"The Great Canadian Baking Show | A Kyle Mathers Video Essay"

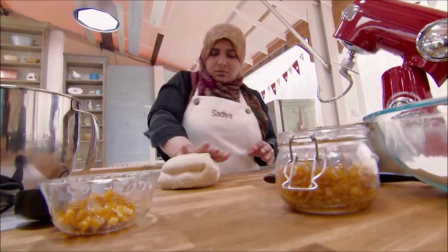If you're scrolling through Netflix, you'll probably notice that there are a lot of cooking and baking shows.
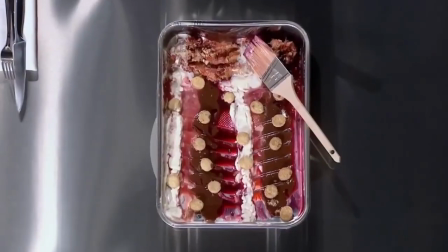This is no mere coincidence. Back in July of 2010, MasterChef aired on Fox, and it was a huge hit.
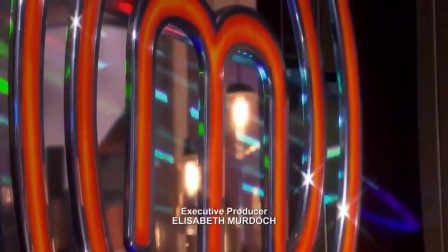It is still airing to this day with 10 seasons under its belt. When you think of a cooking show, this is most likely the first one that comes to mind.
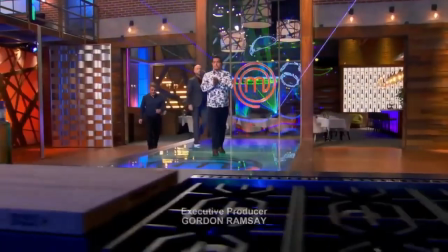However, I'm going to be focusing on another newer cooking series, The Great Canadian Baking Show,
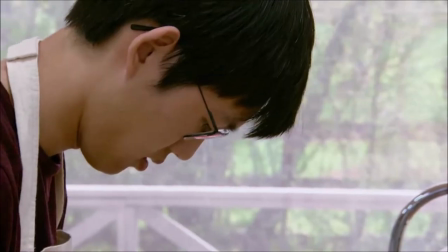which began airing in November of 2017 and now has three seasons with its fourth coming in 2021.
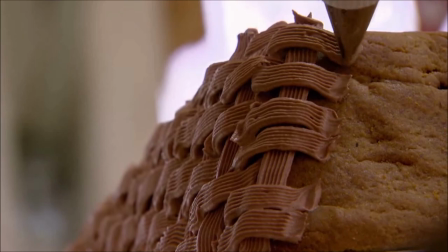Now, you may be wondering why would I pick a series with so much less content to analyze.
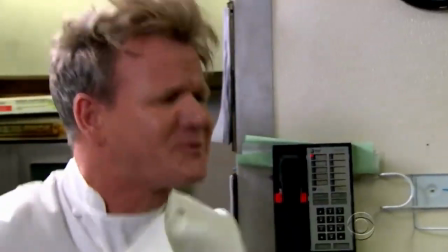For one, I don't want to listen to Gordon Ramsay yelling at contestants for 42 minutes each episode,
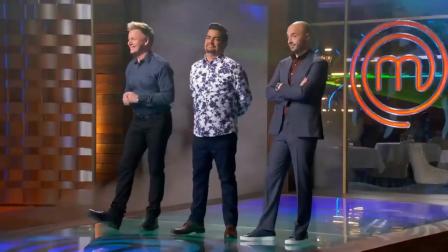and two, I've watched quite a bit of MasterChef, and I feel like it's fallen into a formulaic structure,
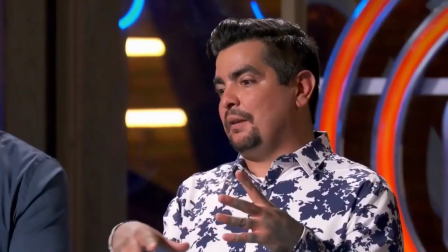so I want to see if The Great Canadian Baking Show can break that formula and stand apart from its competition.
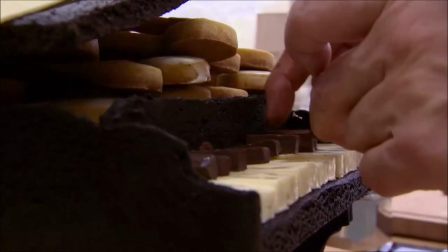Now, typically, when you think of Canadians, you think of kind, giving, and helpful people. However, when you're in a competitive space, everyone becomes cutthroat to each other, right?
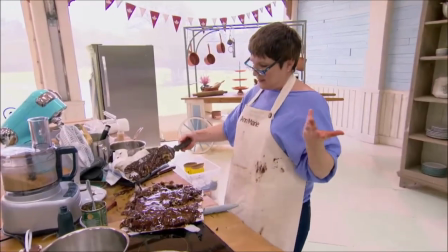Well, surprisingly, no. This series really leans into Canadian stereotypes and gives you a warm and comforting show where it doesn't necessarily feel like
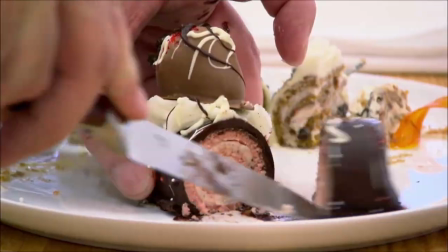the contestants are competing with each other and instead just growing their own individual skills throughout the competition.
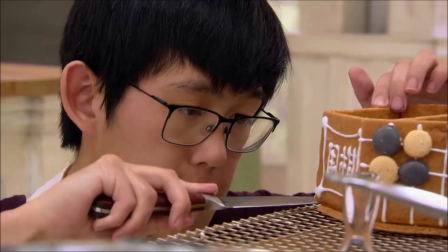To get started, I'm going to be analyzing the structure of an episode, but first I'm going to introduce you to the judges and hosts of the show.
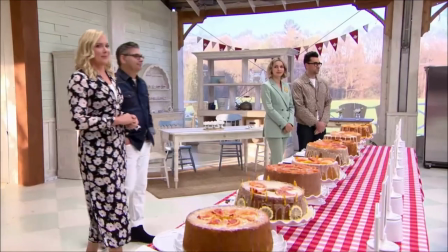I'll be analyzing episodes from season 2 where the judges consist of Bruno Feldecinni and Rochelle Adonis.
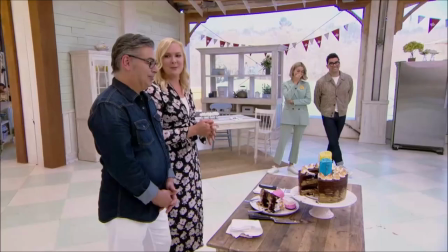The two most unique aspects of these judges are the fact that unlike other judges, they will not utterly destroy your self-esteem.
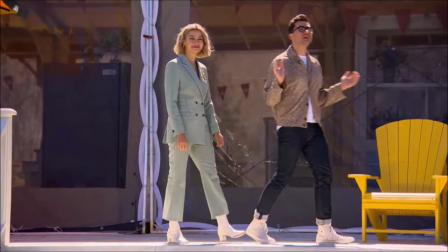Then the hosts for this season include Daniel Levy from the hit comedy series Schitt's Creek and Julia Chan from the series Saving Hope.
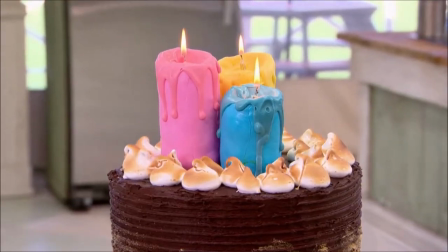On the other hand, something worth mentioning about these two hosts is that in an interview they were both asked, what the heck do you people know about baking, and this is what they had to say.
Zero. That's why I'm here. I know how to make a very plain sponge.
Hmm, well at least it seems like CBC is proud of this because they also named the
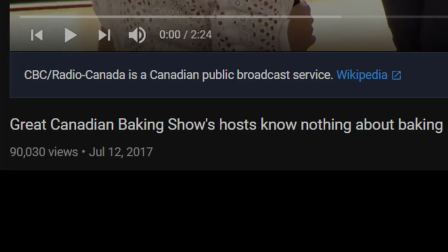interview video Great Canadian Baking Show's Hosts Know Nothing About Baking.
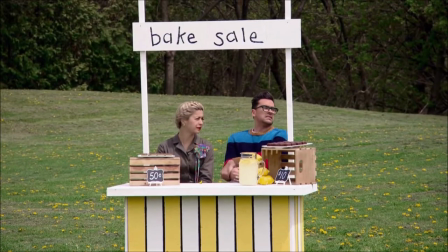Moving on, each episode begins with a cold opening sequence that features Daniel and Julia performing a sketch.
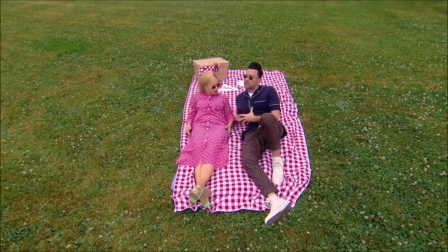Even though I feel like I should be cringing at these openings, I can't help but smile. These cold openings do a fantastic job of setting the light and fun tone of each episode.
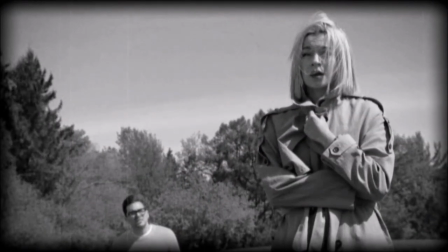They also introduce the theme of each week so it also serves a purpose and is not completely disconnected from the rest of the episode.
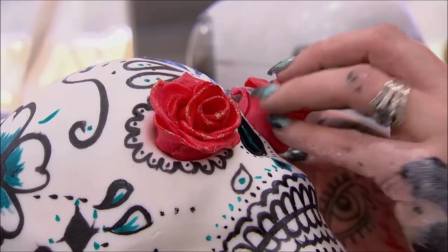Then we are showing a recap from the previous episode.
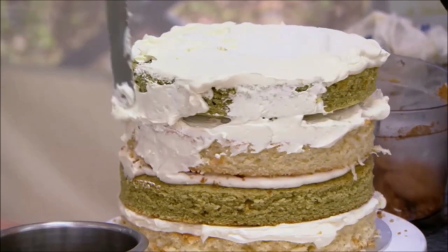This recap then transitions into an overview of the theme for this week while showing some spicy moments to entice and excite you for what you're about to watch.
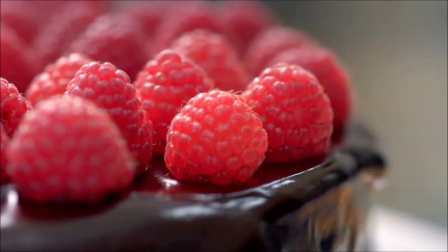Finally, the show plays its instrumental theme song that accompanies their short title sequence.
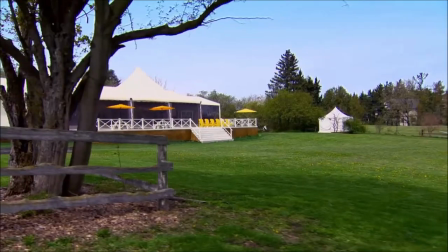Now we open up on a wide shot of the tent where all the contestants perform their baking because I guess having it take place inside a building was outside of the budget?
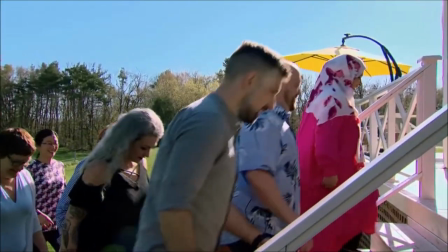I'm only kidding, I honestly feel that the tent does an excellent job of accentuating the bright and happy tone of the series.
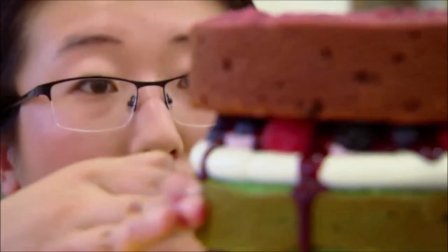Instead of feeling trapped inside a building like in Masterchef,
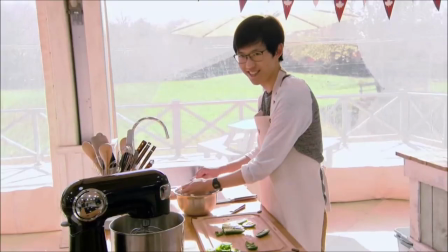we are instead in a location that allows for an enormous amount of natural lighting and provides each shot with an extra layer of depth within the frame.
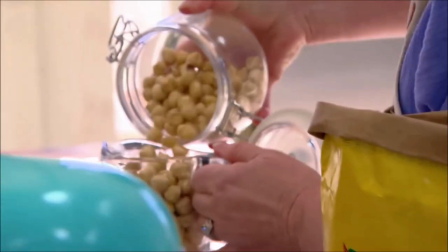In relation to the music of the series, I've already mentioned the instrumental theme that sets the tone of the series.
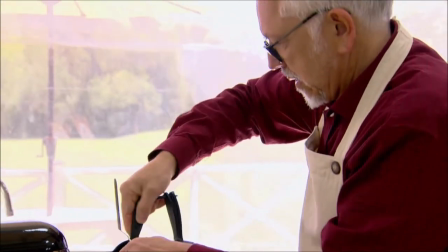In addition, there are special different music tracks used for separate segments in an episode.
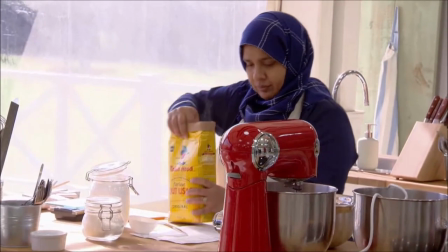We have a general theme that plays throughout most of the baking portion Then when the time is almost
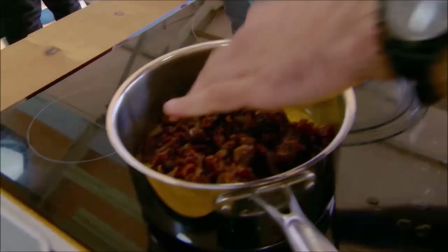concluded the music changes to a more intensive theme that puts you on the edge of your seat
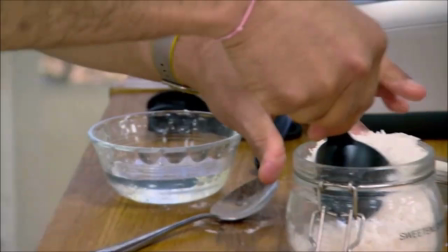Additionally, there is also a different track of music that plays during the judging process to illustrate the technical Evaluating of the dishes the
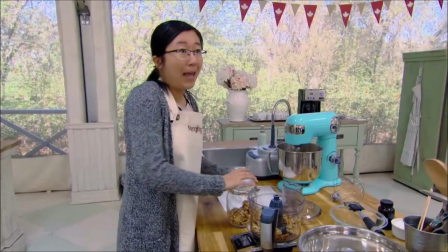final piece of music that I identified was the victory music that plays when the winner is announced in one of the Challenges then in terms of sound effects.
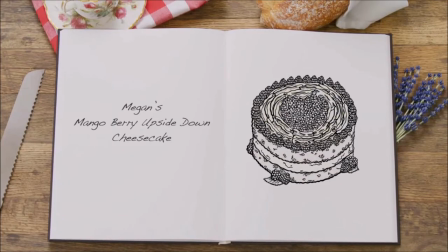We sometimes hear a magical glitter sound effect and no, I'm not kidding I did look that up,
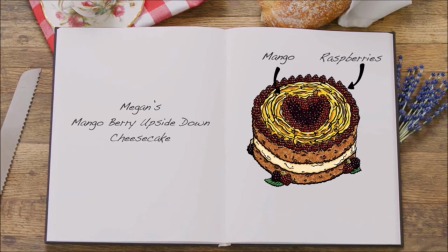that is what it is called, and that will play when introducing a recipe that a contestant will be baking.
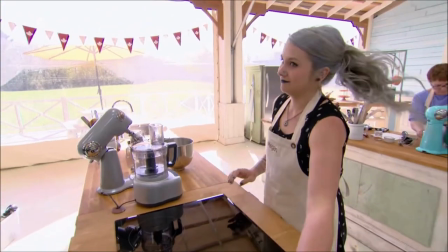Within the realm of graphics for the series, we don't see the show utilize lower thirds to introduce characters with their names or titles.
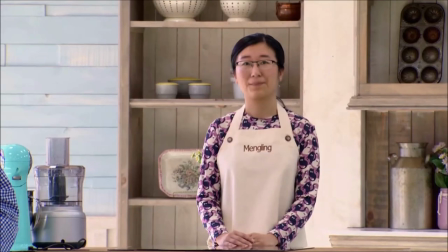Instead, each contestant is provided with an apron that has their name printed on the front of it, so in each shot you can easily read their name.